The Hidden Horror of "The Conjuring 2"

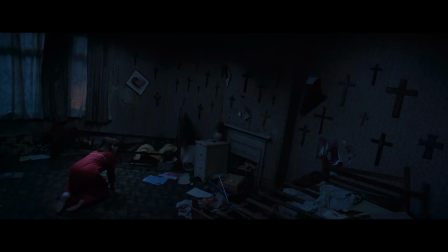(4:06)
So there's a scene where Janet is locked in a room where there's a lot of paranormal activity.
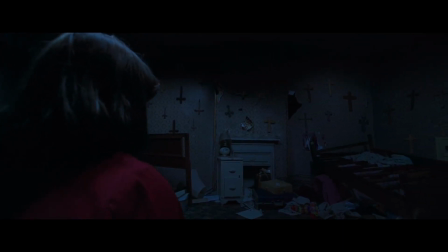(4:10)
When she's in there, all the crosses on the wall start turning upside down. As we slowly go across the room, we eventually look at an eerily dark corner.
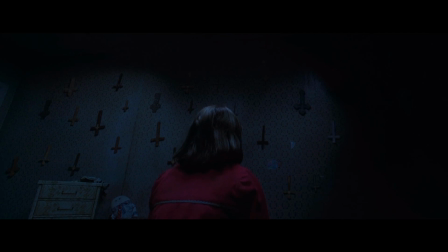(4:19)
But if you look just hard enough, you can clearly see Bill Wilkins' outline before he even jumps out.
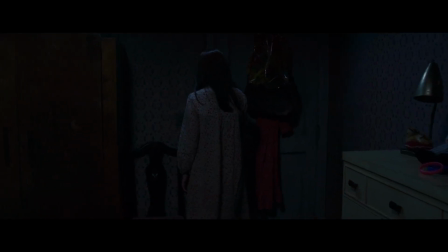(4:24)
And I thought this was really unusual, because jump scares are supposed to be abrupt, and they could have easily made this area completely black.
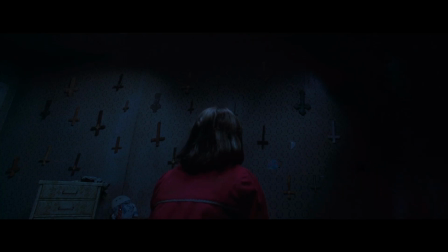(4:32)
Yet here, it outright shows you what the scary thing will be, but surprisingly, it really works.
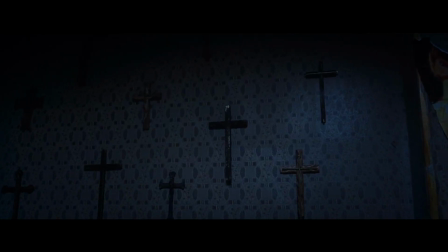(4:38)
At least it did on me. I would lean forward and be like, what the hell is that? And before you can really register what it is, it jumps out at you.
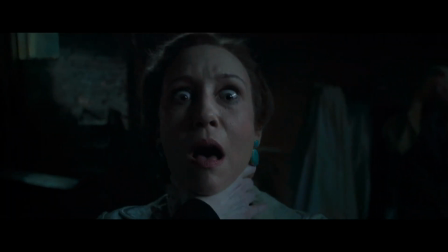(4:45)
This gives them a really different feel. A rather obvious example of this is when the mother is in the basement with Ed looking at the water damage.
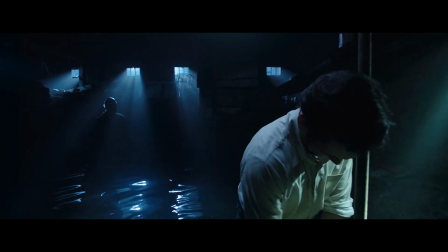(4:52)
She initially sees a dark figure approaching Ed, but when he turns around to check, nothing's there.
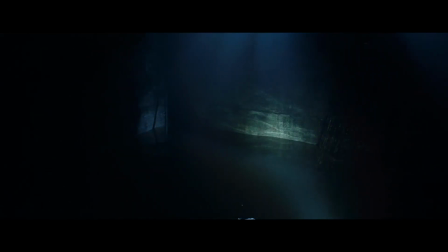(4:58)
Then when the mom looks in the water, we see Bill Wilkins once again.
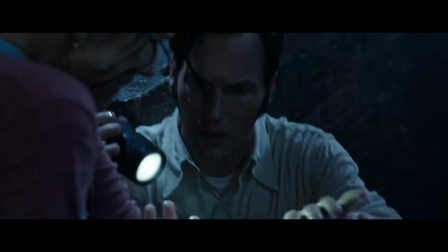(5:01)
But much like the previous scare we talked about, the noise actually comes a split second after we see him.
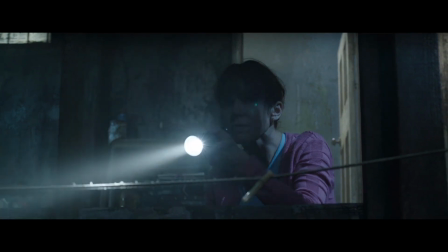(5:07)
We're given just a hair of time to process what's going on, which makes it hit a little bit differently.
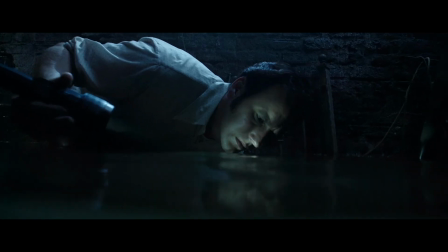(5:12)
It's really subtle, but it was also used in the first Conjuring movie, even though it's used a lot more here.
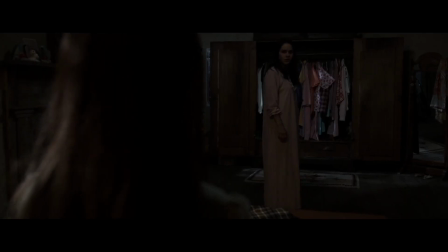(5:18)
In the original, during the very memorable wardrobe scare, we see the witch revealed on top of the closet and it's silent.
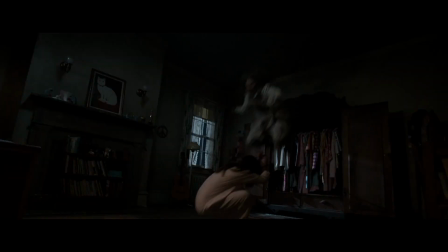(5:25)
Only a fraction of a second later does the noise come through. Here it also happens on a really subtle level earlier on.
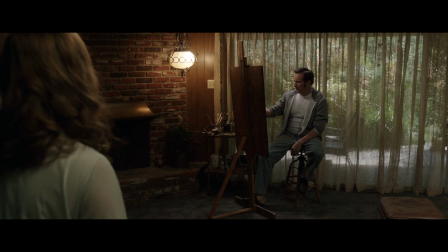(5:31)
When Lorraine sees the nun for the first time, it comes out of this painting that Ed drew. But shortly before it emerges, we can actually see the painting change. Its eyes start glowing in the dark, increasingly more aggressive.
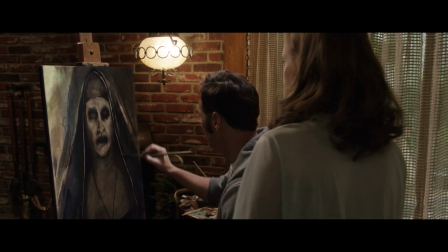(5:43)
Of course, it could be that Ed drew this thing in radium paint only to prank his family and pointlessly scare the crap out of anyone who tries walking to the bathroom at night.
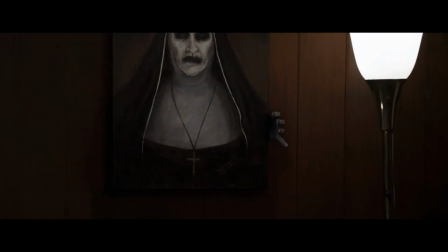(5:52)
But I think the likelier answer is that it shows that the painting is becoming alive shortly before it really happens,
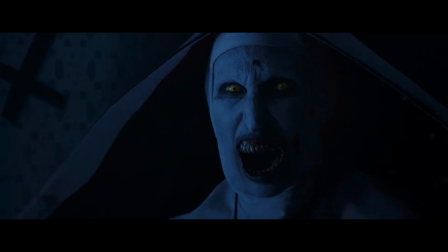(5:58)
because in the Conjuring movies, the main villains tend to have these glowing eyes. And I mean, the glowing eyes were much less pronounced 1 second ago, so we're given small clues as to what the scares will actually be.
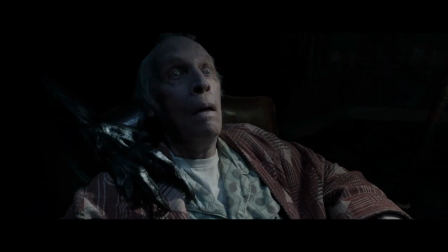(6:09)
Now this isn't done with all the scary moments. There are plenty of times where we don't really get a heads up as to what will happen, and there's a much more traditional approach.
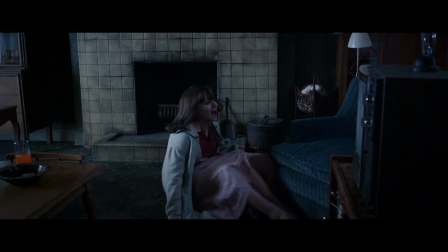(6:18)
But it's cool how they change things up a little with this different kind of scare.
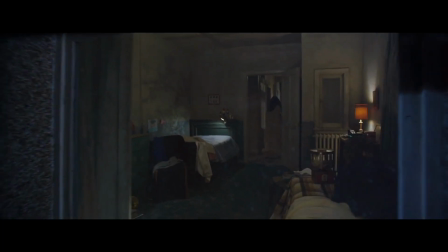(6:22)
Looking beyond this, however, there's something that the movie does which gives some of the scary scenes a pretty sinister tone.
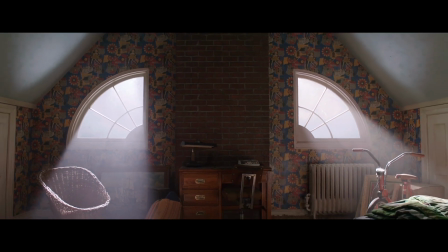(6:28)
So when we first see the nun, the moment has a really eerie, chilling feel. At least I always felt it did.
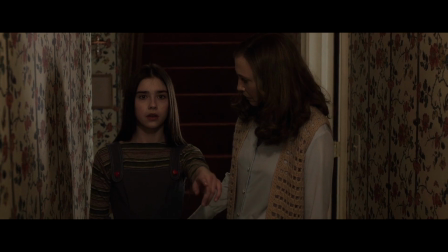(6:34) Who's that?
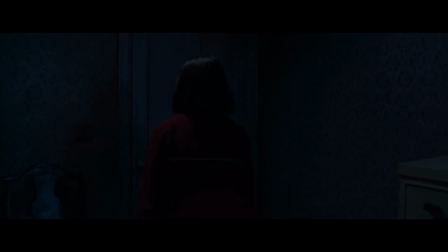(6:40)
I believe that one of the things that makes it stand out is the nearly perfect symmetrical framing.
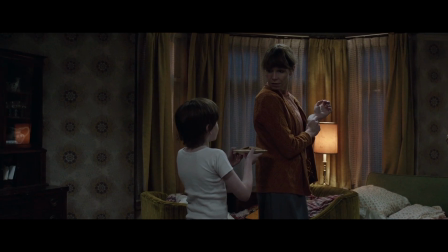(6:46)
Usually when we see the Hodgsons or the Warrens, they're at a bit of an angle because that's more comfortable to look at.
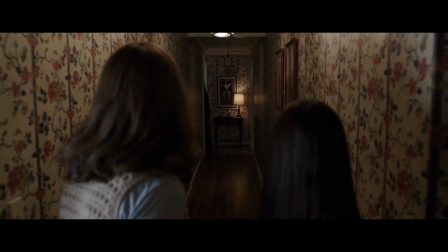(6:52)
But here the nun is dead center. She's right in front of us and it gives the moment a much more confrontational tone.
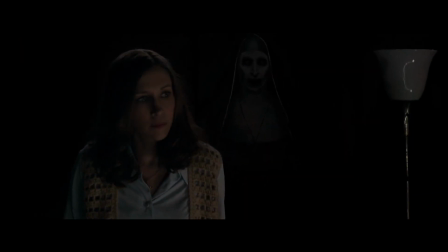(6:58)
This happens again after Lorraine approaches the picture of the nun before it jumps out at her.
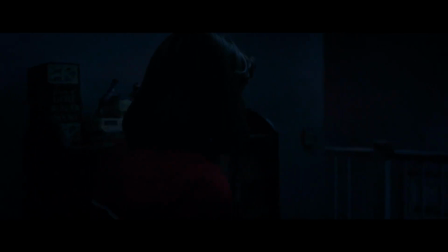(7:03)
Once again, it's filmed in a more or less symmetrical way. You can see it again and again in the scenes where something scary is about to happen or currently happening.
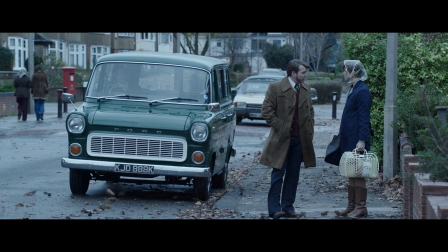(7:11)
For example, when it first becomes public knowledge that the Hodgsons are experiencing something strange, a few local paranormal investigators, not the Warrens, interview the family to see what's going on.
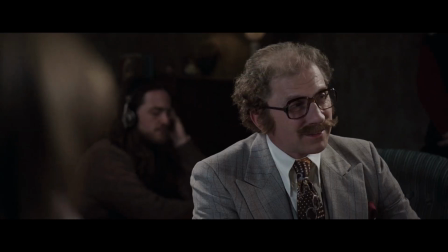(7:22)
There, while Janet is speaking to Maurice Gross, one of the people wanting to know if they're faking it, she channels Bill Wilkins.
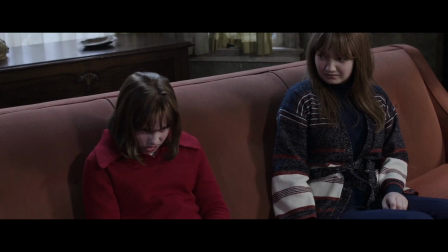(7:29)
In this conversation, Bill reveals who was possessing her and the details of his death.
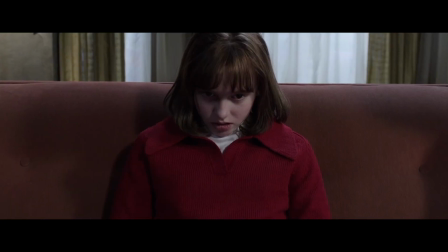(7:33)
And again, we quickly get a number of symmetrical shots.
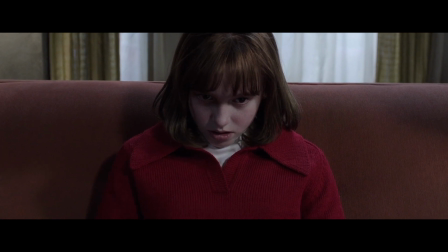(7:36)
This head-on look makes it much more uncomfortable than if we're at an angle, and here it's used among other things to raise and release tension.
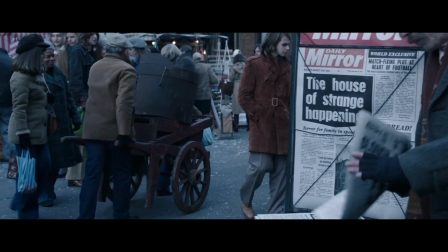(7:44)
But even though the first Conjuring was a lot more chilling with bigger and better scares, this movie did something that,
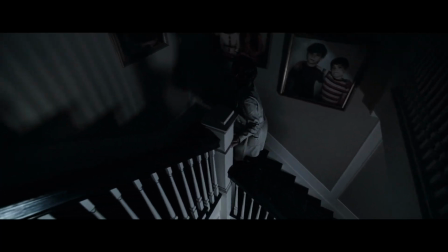(7:49)
while not being quite as terrifying, made the scares a lot more meaningful.
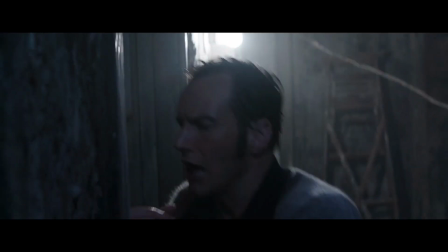(7:53)
Towards the end, for example, Ed is locked in the house trying to save Janet from jumping to her death on a sharp tree spike.
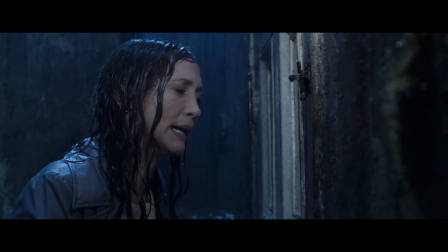(8:00)
But Lorraine warns him not to go since she had a vision that he'll die if he doesn't wait for her to also find a way in.
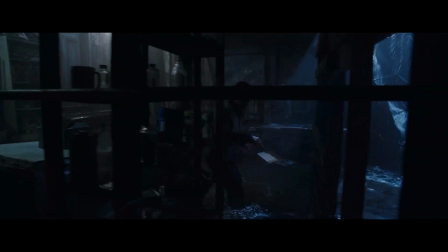(8:06)
Here Ed is at a crossroads.